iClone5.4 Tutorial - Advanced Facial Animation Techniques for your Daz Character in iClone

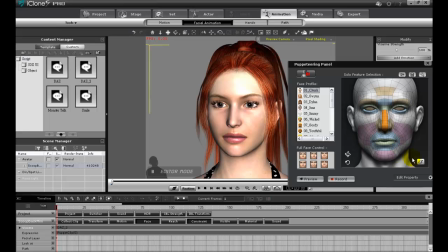4:16 However, Ryclone gives me the chance to be more lifelike than ever.
If I'm satisfied with the eyes, I can then load in my puppet profile for the mouth. This puppeteering will simply be to add a subtle smile.
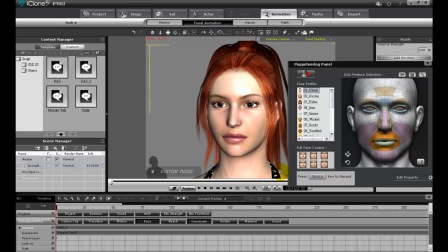Hi there. I'm virtual and intangible.
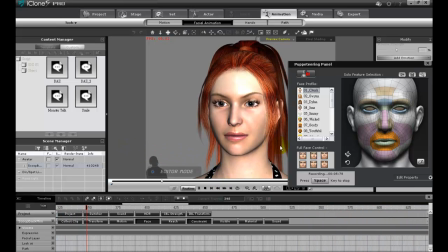4:46 However, Ryclone gives me the chance to be more lifelike than ever.
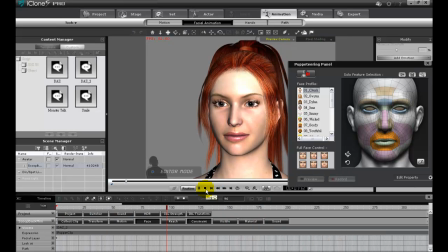Finally, after that's done, I can do the blink by just erasing the other facial features from my template on the right, and only selecting the bridge of the nose.
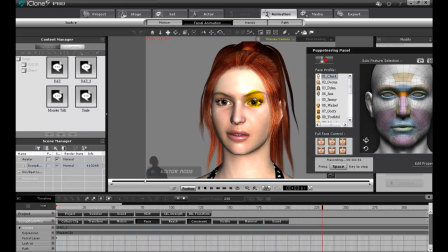5:21 Hi there. I'm virtual and intangible. However Ryclone gives me the chance to be more lifelike than ever. Look at how natural and elegant my lip movement are, as I talk to you.
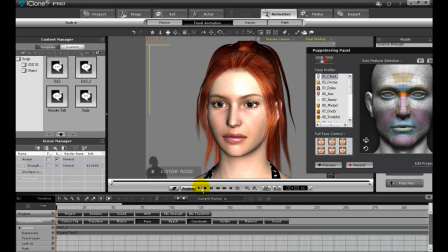5:33 We'll play back one more time to view the result.
Hi there. I'm virtual and intangible. However Ryclone gives me the chance to be more lifelike than ever. Look at how natural and elegant my lip movement are, as I talk to you.
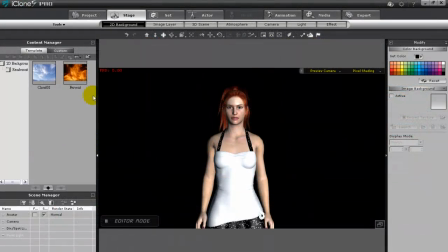5:50 Once your animation is set, you'll want to go in and adjust the lighting, which will further enhance the appearance.
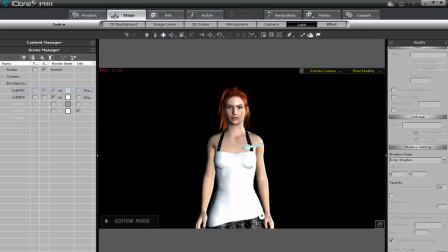5:56 First, I'll select one of my lights in the Content Manager and change it to a Spotlight in the Modify panel.
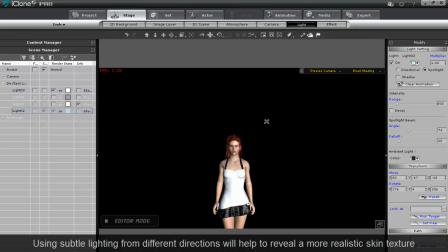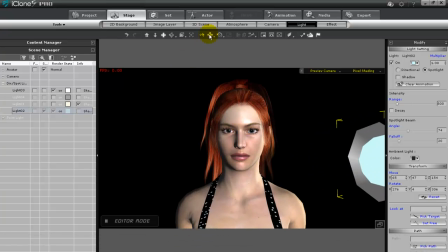6:08 I'll want to make this a side light, so I'll place it beside my character's face as best I can here, and then turn up the Multiply value, which will increase the brightness.
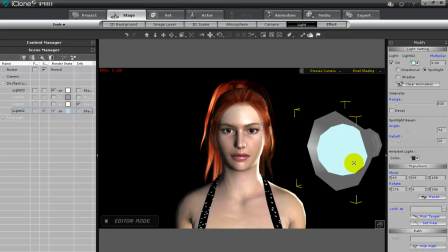Next, I'll turn off my Scene Light and add in another front-facing light that will give a more subtle and soft illumination to her face.
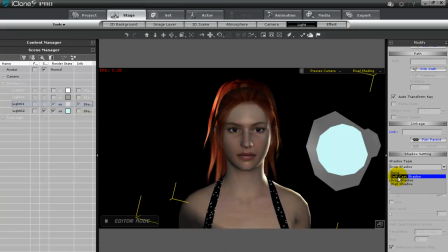6:32 Next, you'll want to fine-tune the shadows by adjusting the values in the Modify panel to the right.
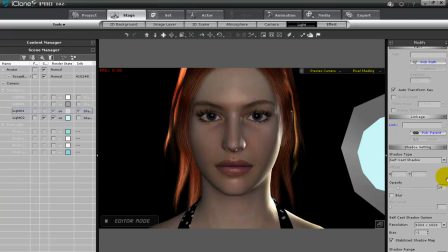6:38 You can add some blur to the shadows, and then fine-tune the opacity and blur level to get the best results.
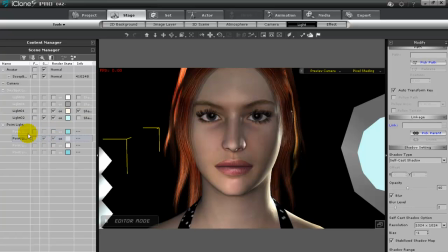6:49 Finally, you can add an additional point light in front of the character's face to add that warm and sophisticated final touch.
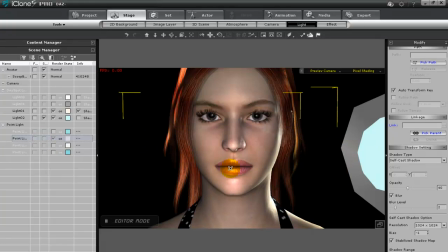6:56 After that, it's just fine-tuning light direction and location to get the most dramatic shadows.
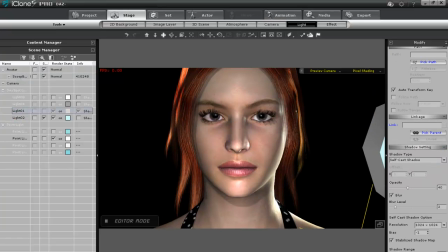7:04 You can also soften the shadow edge by increasing the shadow resolution in your scene.
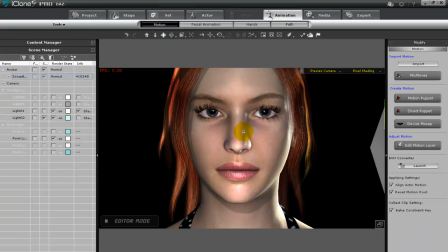7:12 After that, all you need to do is add in your background and atmosphere,
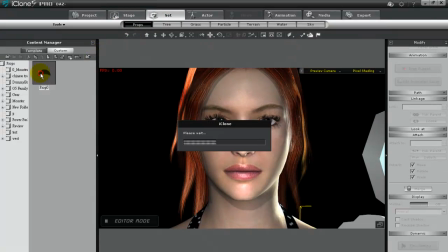7:16 which can easily be done by adding in a prop for the background and then fooling around the settings in the atmosphere section of the stage tab.
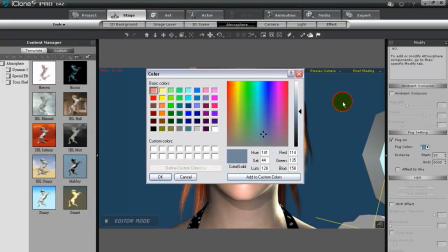7:23 Adding a slight bit of fog will help to give it a bit more of a dreamy look.
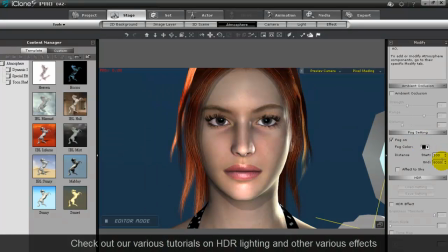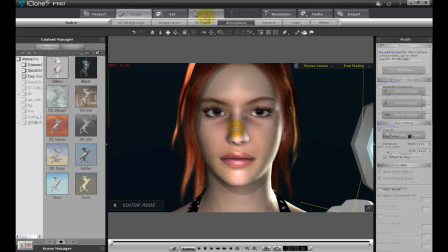7:33 If you want your character to look at the camera, you can use that feature in the modify panel of the actor tab.
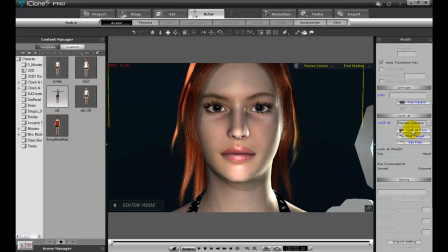7:38 Then you can decide how much you want the head to move according to the camera as opposed to the eyes.
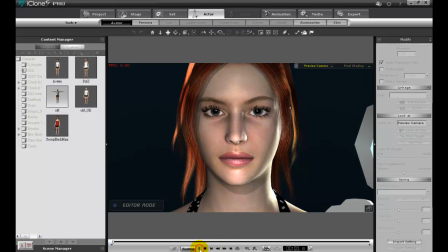7:44 If you're satisfied with all that, then finally render and play back.
Hi there, I'm virtual and intangible. However Ryclone gives me the chance
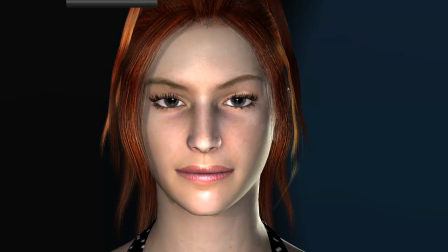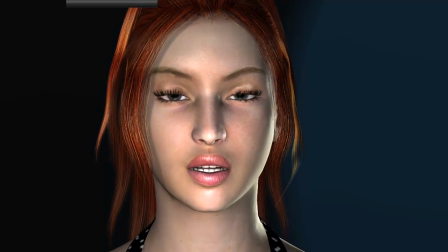7:58 to be more lifelike than ever. Look at how natural and elegant my lip movement are as I talk to you.